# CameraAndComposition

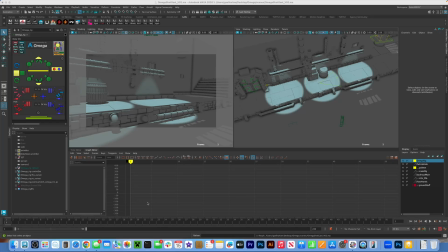0:00 Hey guys, I wanted to give you a couple of tips how to block out your camera moves for your next shot. Here I have a really simple scene that I've blocked out, and you can see the camera catches up to my character and follows him. But I want to talk a little bit about when the camera starts moving and why.
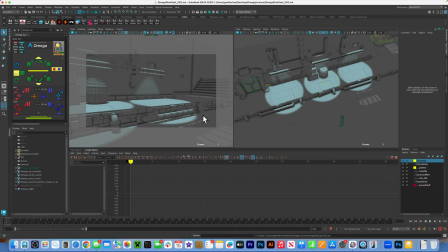0:17 I'm just going to select the camera by coming up to the viewport that I'm shooting my play blast from, and I'm going to say view, select camera. You can see it selected the camera icon down here. If you can't see the camera icon in your other window, you need to go to show viewport and click on camera.
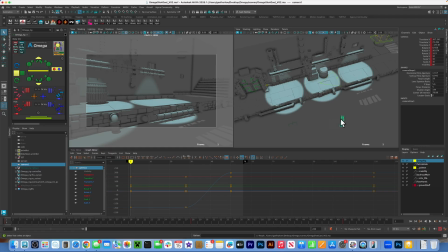0:36 So it will show the camera icon for you. Remember, you can make this icon larger by selecting over here in the right on the channel box, the locator scale, making this larger. This view over here is looking through this camera.
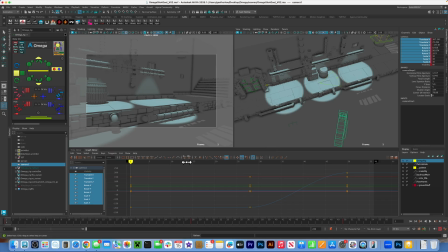0:51 So now that I have the camera selected, I'm just going to select these channels. You can see I've got, for a 56 frame shot, I've got one key here. So the camera stays static. Notice where my character comes down in the frame though. Character comes down.
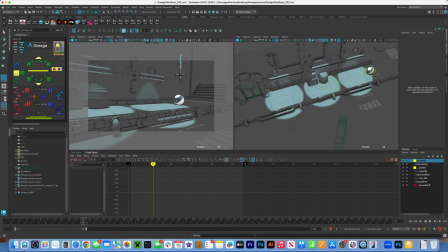1:05 You'll see that my character dropped in screen here on the right hand side. And it is sort of 2/3. So it settles in a really comfortable space for viewers. It comes in an area that fits within this rule of thirds.
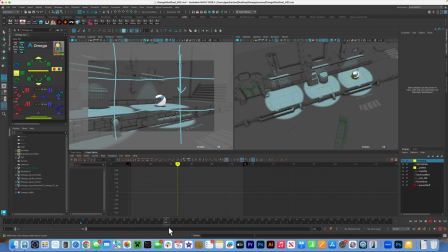1:24 So then my character starts moving forward and start the camera moving until around frame 29. We want the camera to follow the character and not seem like it's leading the character. We want to pretend like there's an actual person behind the camera. So you want to react to what you're seeing.
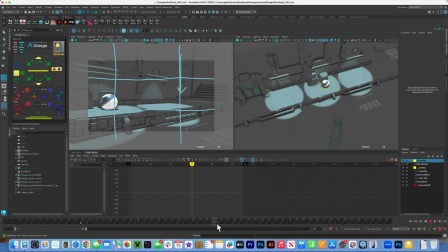1:42 So as the character gets to the other third, almost to the edge of the screen, that's when I start moving the camera. And we'll see that again. I'll select the camera. You can see it's not till it gets to right about here on this third, on the left-hand side, that I start moving the camera to try and catch up with him.
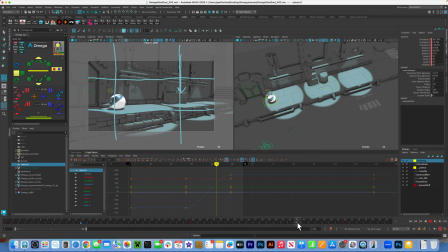2:03 And then once my character comes to a rest here at frame 46, then my camera will keep moving for a little bit because I want it to feel like there's a person behind it. So it needs a little bit of extra time to come to a settle and a stop. One thing to keep in mind, in order to read something as a hold, you need at least 8 frames on it.
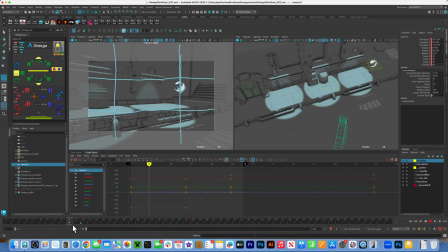2:22 Notice how my character comes down, hits at frame 12, does like a little bounce and pretty much stays within the same screen space, but he's between 12 and 21. There's several frames where he's kind of in the same screen space. When he shoots off, it's easy for our eyes to follow him.
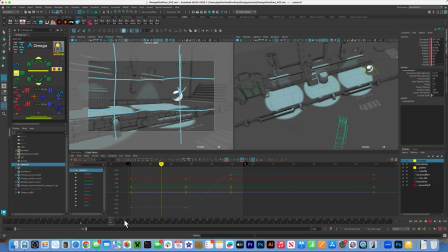2:40 I hope that makes sense. Basically, when you plan your camera move, you want your camera to move as it follows your character. You can also see that over here on the right-hand side in the viewport. As we're looking down at the camera, I'll highlight it with the manipulator so you can see it a little bit clearer. But see how the character comes down,
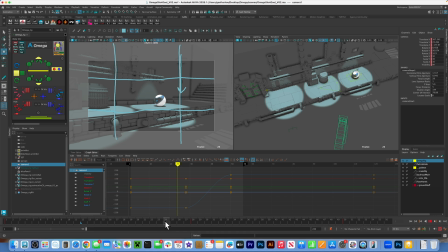2:59 and as he starts to move forward, the camera delays and starts moving after he does. And then comes to a rest after he does.